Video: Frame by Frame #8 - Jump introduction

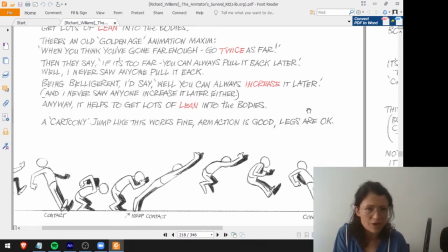(0:00)
And now let's talk about jumps. To create jumps, this is it may look like a very simple movement. However, there are some things that we need to highlight here.
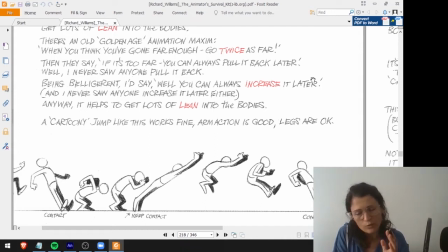(0:13)
When we work with walk cycles and run cycles, well, we suggested some initial poses that you could start. For example, in the walk cycle, it feels like it's easier to start with the contact pose. In the run cycle, it's easier to start with the up pose.
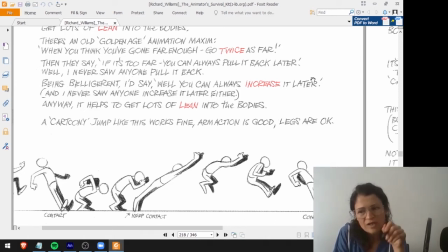(0:30)
However, it's a cycle, and if you start in another pose, you still can do it quite easily. But here in the jump, even if you make it like a cycle, if you start in one pose like this one, for example, I feel like it's very difficult to imagine the jump.
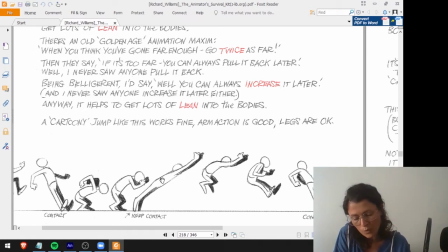(0:48)
In the jump animation, the more important thing to think about are the extremes. So what are the extremes? In this case, let's suppose that we are starting here to there.
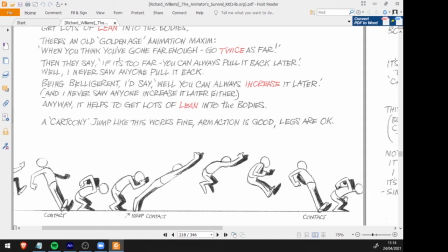(1:00)
You see that this pose is equal to this one. So this is an extreme.
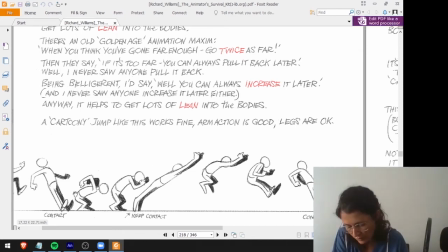(1:04)
It's a moment where the character is lower, close to the ground, and is gaining all the energy. Look at the arms. They are very important here in the jump animation because they will lead the jump. Look at the position of the arms here, that they are start rotating here,
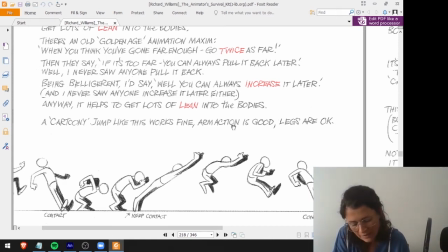(1:23)
and then at this pose they are defining the way where the character is going to jump. So this is an extreme pose. Another extreme pose is this one, is the moment where the character is higher. Okay, so I think in a jump movement, you can't start here, neither here.
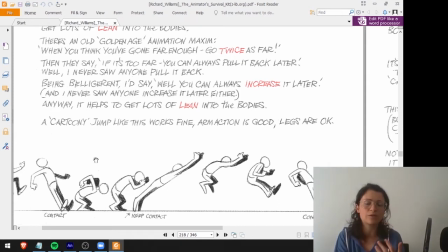(1:42)
You have to start here. Okay, you can start in a normal pose, like the character is relaxed or is walking, depending what he's doing before the jump.
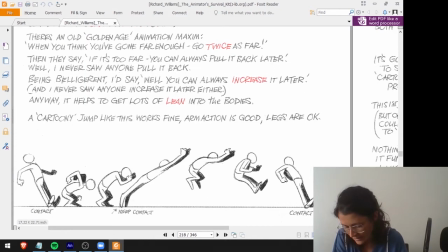(1:50)
So in this case, he comes like making little jumps. Let's start here. So this is an extreme, and we will start with this pose. And after drawing this pose, I will go to this one, because this is another extreme.
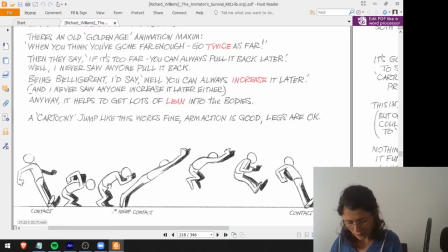(2:03)
So I'll start here. I will have 1, 2, 3, 4, 5, 6 keyframes.
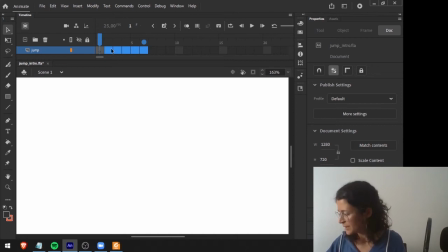(2:10)
So I'll just create them here. Okay, so the first pose.
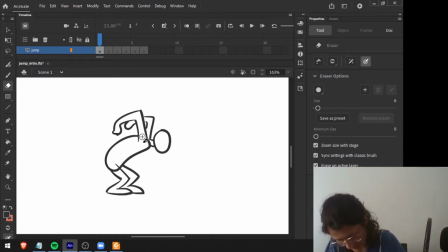(2:16)
So in this pose here, you can see that the character is shrink and is gaining the energy before the jump. Another thing that you feel here is like the head is coming down also, because he really tries to get into the ground and the arms are coming up.
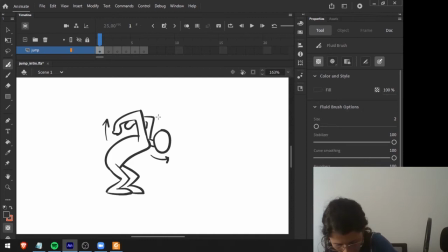(2:35)
Okay, so this first pose, we bend the legs, we bring the head down.
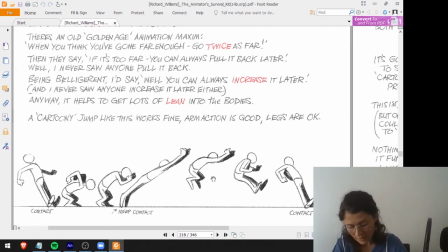(2:42)
So we did this pose, and now we are doing the next pose. And I told you that we would make this one because it's another extreme.
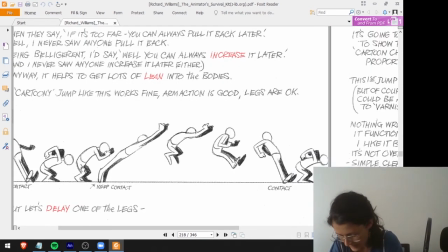(2:50)
And now let me just call your attention for the legs. So the legs are always doing the same movement. Okay, this works, and you can do it like that.
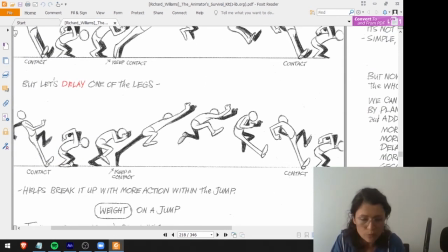(2:59)
But when you delay one of the legs, the movement or the jump here will feel much more natural. Okay, because when you jump, you have this tendency to make slightly different movements from one leg to the other.
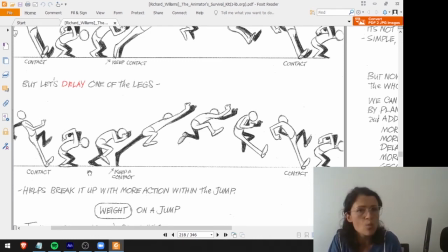(3:15)
So the key here is to choose one of the legs that will be always delayed. Or you can think in the other ways, like one of the legs is always further. So in this case here, we have both feet on the ground. And then when it starts to go up, notice that the right leg is already not touching the ground.
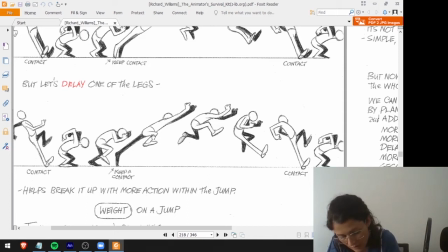(3:34)
And here, this one is all bent here. And this one that is stretched is still keeping a contact, and then is always the right leg that is going in front, and the left one is delayed.
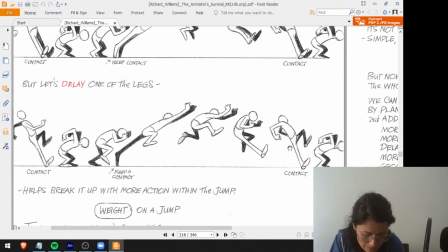(3:48)
Okay, so the right leg will be the first one to touch the ground, and let's make this approach instead of this one.
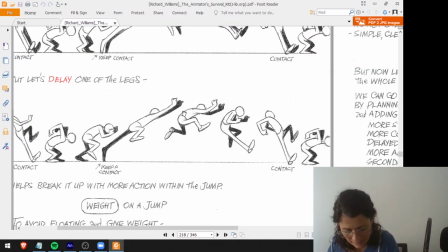(3:55)
Okay, so now let's make this pose here,
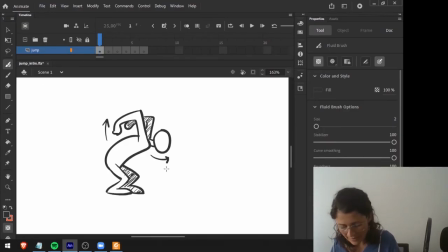(3:59)
where it's on the air, up there in the air, and I will explain a bit that pose.
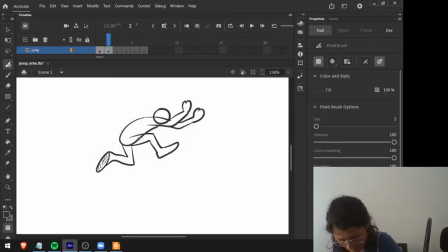(4:04)
So what we have here is that pose that I showed you, but what I want to call your attention for is, look at the arms. They are trying to keep the body higher as possible, and also the shoulders.
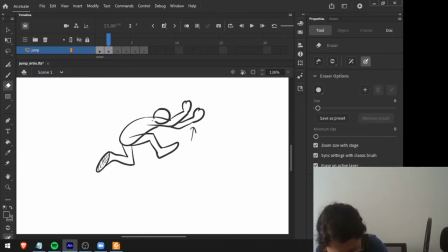(4:18)
The shoulders are overpassing the head because he really tries to get high up in the air, and that's why the head is already coming down, but the shoulders are also pushing the body up.
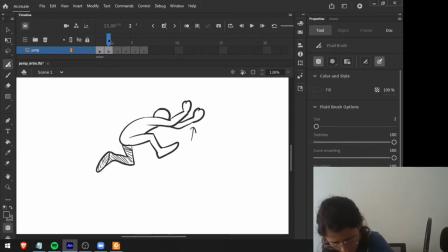(4:33)
And as you can see here, what I did here is I'm showing the sole of these feet. Here I don't have any, of course, because they are both on the ground. But here I'm showing this sole. I'm showing this one because it's similar to the run that we talked before.
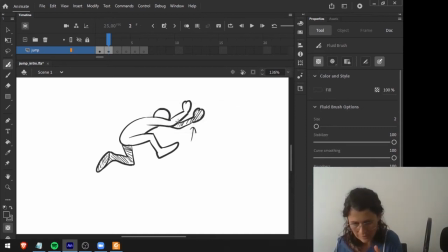(4:47)
This foot is turned inside, and also this one. Since this left foot, when it turns inside, I can see the sole from this point of view. Okay, so this is my up. pose. I will draw some guidelines.
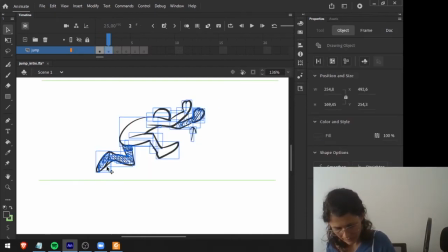(5:03)
Okay, I will bring this character now here.
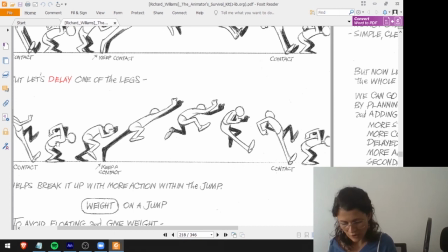(5:10)
And this is what I have. But notice that this jump here doesn't happen in the same spot. So I will keep my movement exactly like this one. And I'm actually moving my character in the x-axis. However, notice that if I want to make the jump in the same spot, so it's jump here and do it like this,
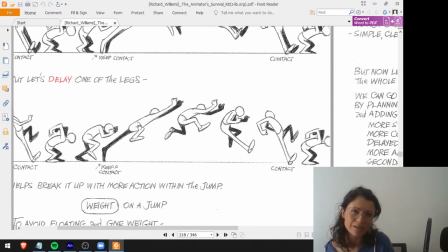(5:30)
the movement of the body, for example, here, I can't make it like this. Of course, I have to make it on a vertical axis. But since we are going to do another jump exercise, and in that new jump exercise, I will make it jump in the same spot.
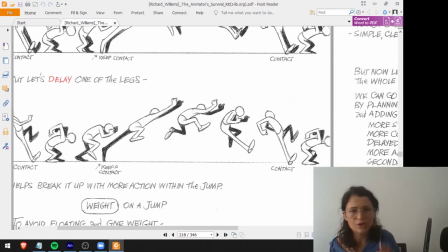(5:45)
In this case, I will make this approach, and the other exercise, I will keep it in the same axis, okay?
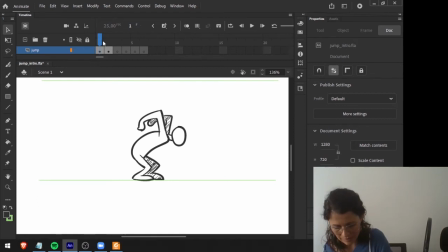(5:51)
So instead of having this pose here and this one here, I will have this
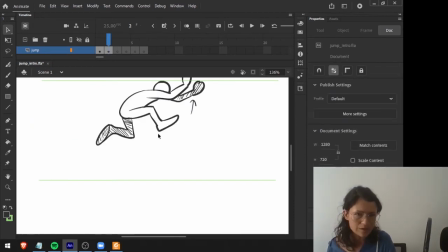(5:57)
somewhere over here, and then that I will move it after. I'm just concerned now about the poses.
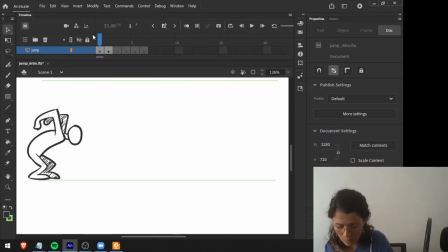(6:04)
Okay, so the poses of each element in the body.
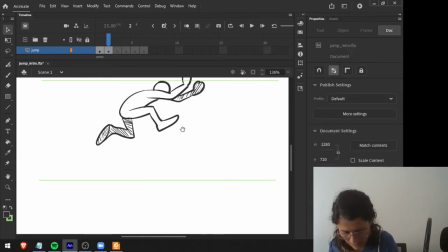(6:07)
So here, I already explained to you that I'm trying to keep the character higher up in the air, okay?
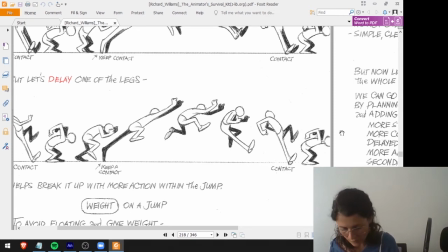(6:16)
And then we will have that one again. We don't need to draw it. So now let's make the in-between is between these two. Let's break apart this animation. And now I will make this one here. That this one here is the last moment before leaving the ground.
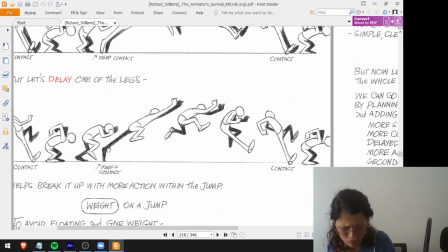(6:33)
Okay, this pose is very important. So you see that here the character is stretched, and I can see very well everything stretched here. But when I say everything, it's everything that is important for the movement right now. So this foot is very important in this animation. Okay, I will keep this contact.
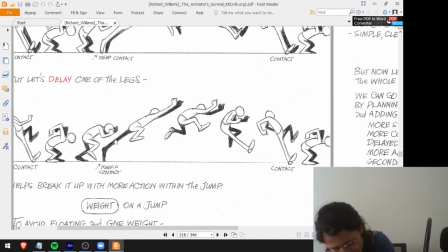(6:51)
I'm stretching the foot, I'm stretching the leg, because this leg is the one that is pushing the body up to the air. Okay, so I will stretch this one, but I will not stretch this one. That doesn't make any sense. Okay, but I'm also stretching the arms because I really want my character to go up.
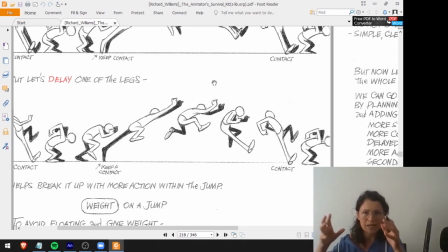(7:08)
So I'm stretching the arms because the arms are those members that are trying to push the body up, and the head is like in between, almost between the arms. So let's do it.
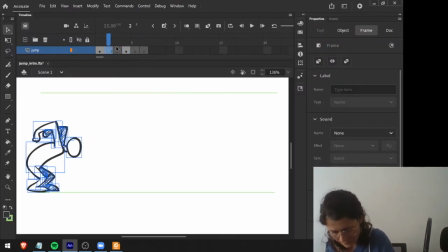(7:20)
I will drag this further, my one here.
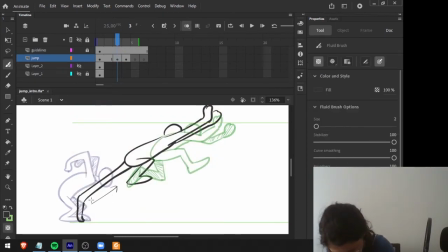(7:26)
So here we have like this head stretched, these arms stretched, the foot still touching the ground and ready to go up in the air. So, and another thing here is keep
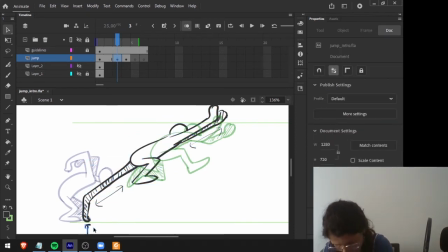(7:43)
the foot, that the contact foot is coincident with that one. Okay, so this is my left foot and I will keep it there. So we have this. Let me turn it off. Okay.
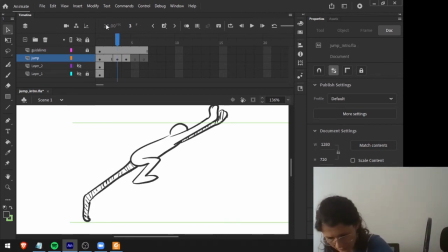(8:01)
I will put my up pose higher. Oops, I don't want to move everything. So here, this pose, I will bring it up.